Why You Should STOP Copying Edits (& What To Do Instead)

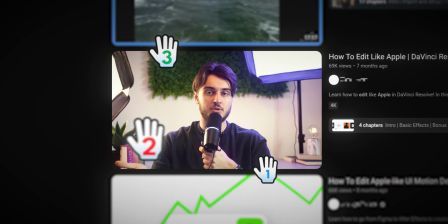Most video editors jump on every trend they see.
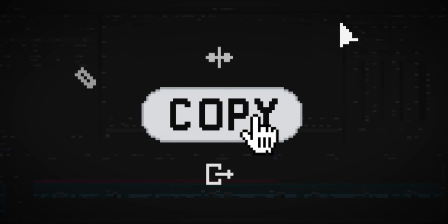They watch hours and hours of tutorials, copy every keyframe, hoping it will finally make them stand out.
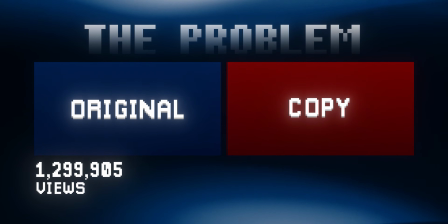But here's the problem. When you copy edits one-on-one, your work just blends in.
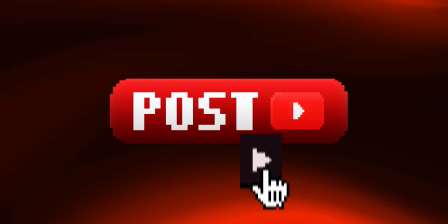Tell me if this sounds familiar. You've copied someone, thinking you've done everything right.
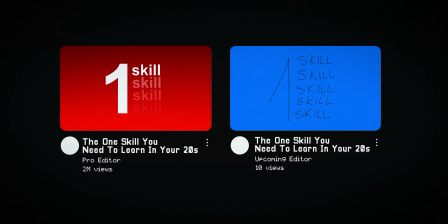While they got results like this, you get results like this. And you don't know what actually made that video get so many views. It probably wasn't those flashy effects.
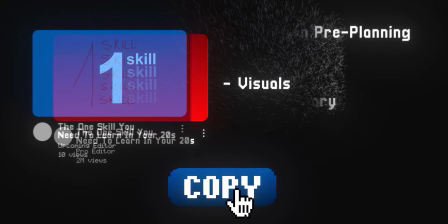And because you don't know how these things, when you try to recreate it, you end up with a surface level editing copy that just feels empty.
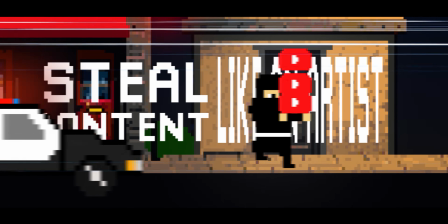Here's how to steal content like an artist and also be ethical about it.
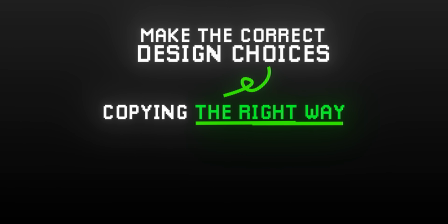Copying the right way is about learning how to make the correct design choices, how they used music to convey a feeling,
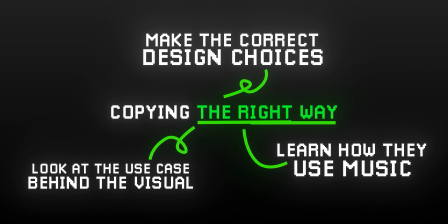the way they used that visual to represent an idea, and taking those things from them.
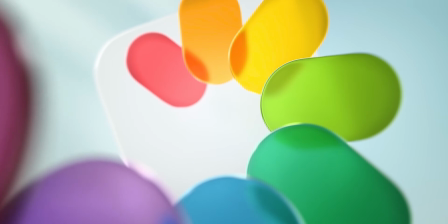For example, here's this animation from Apple.
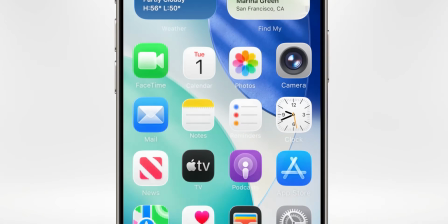Once you analyze it, you'll notice that the things that make their animation so good is how they flow the movement from one frame to another,
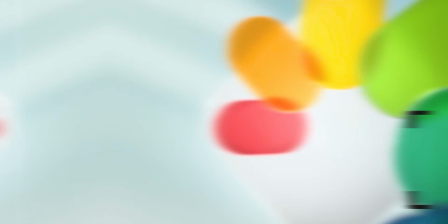how they use few colors on each animation to not overwhelm the viewer, and how they use depth to show the viewer where to focus their attention.
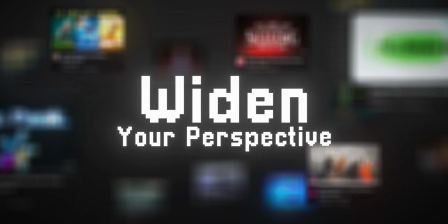The second step to stealing like an artist is to widen your perspective. So don't just watch content that you normally see. Study commercials, films, gaming edits, and build an inspiration board. It doesn't have to be anything fancy. I literally just save stuff from Pinterest and look through the list whenever I am stuck and have no inspiration.
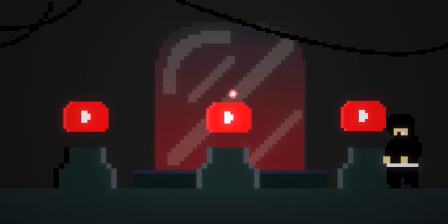And the final step is simple. Take small pieces from the content you've collected and combine them.
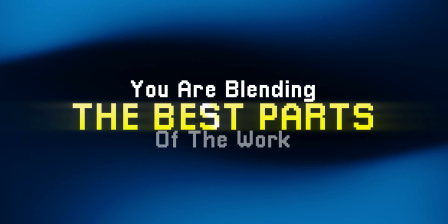That way you'll make your edits feel unique and fresh, because you're blending the best parts of the work with your twist into something completely unique. And one extra tip that really helps me is creating presets for the stuff that I use all the time. That way I don't waste hours rebuilding the same animations. I can focus on the creative decisions that actually make my edit good.
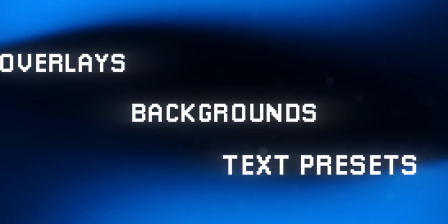Over the years, I built a good library for myself. Backgrounds, overlays, text presets, transitions, call to actions, basically all the things I need to edit. That way I can produce high quality videos faster without lowering any of the quality.
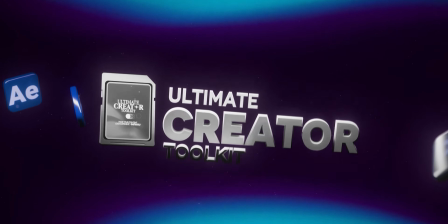And since a lot of people kept asking me about them, I decided to put them together into one pack.
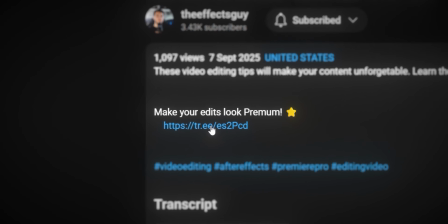So if you want to learn more about it, check the link in the description. That takes us to the next question. What do you actually look for when you analyze? Well, I answered that question for you, and here's the things that I discovered.
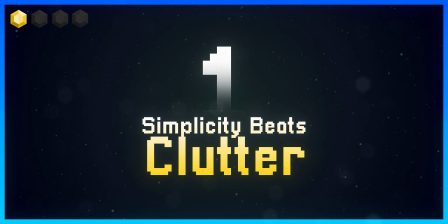Number 1. Simplicity beats clutter when it comes to effects. Look at Farron's work.
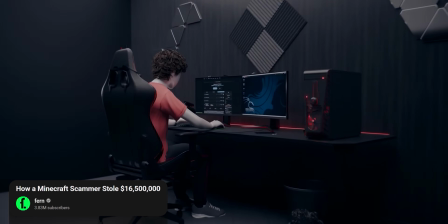The compositions are simple, clean shots, but the 3D detail is polished to perfection, which makes the whole thing look so professional. So here's what I want you to try in your next edit. Pick one simple visual. It could be one clean text, a smooth camera movement, or one transition. Then just focus all your effort into making that one thing look amazing. Number 2. Impact comes from contrast. If everything moves the same, nothing stands out. Our brains notice differences, not repetitions.
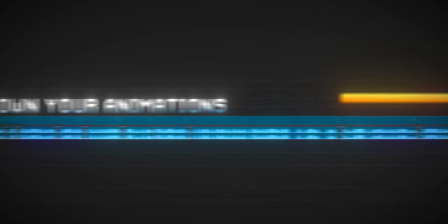So if you slow down your animations and drop it at the right time, it will have much more impact.
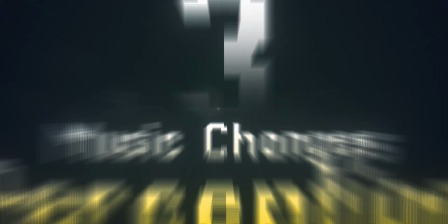And number 3, music changes perception. Just look at these two edits and see the difference.
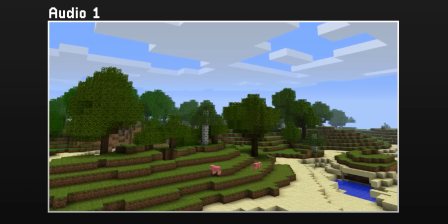So on your next edit, try to choose a song that matches the emotion you want to convey. And number 4, colors decide focus.
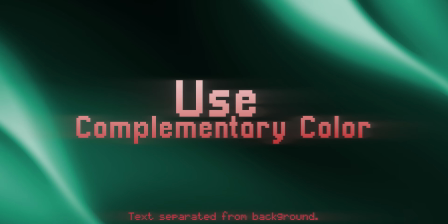Use complementary color to separate foreground from background. Use monochromatic tones when you want to make something pop.
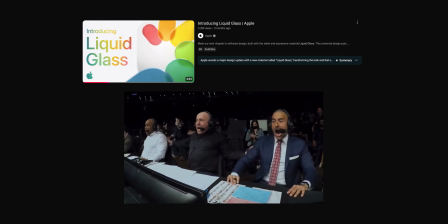So next time you see a trend like Apple's liquid glass, don't just copy it.
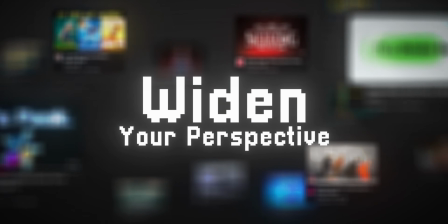Analyze why it works. Take these principles, combine your resources, and make something of your own. And if you want the tools that I personally use and make this process way easier, check the link in the description for the Ultimate Creator Toolkit. I hope this video helped you. See you on the next one. Peace.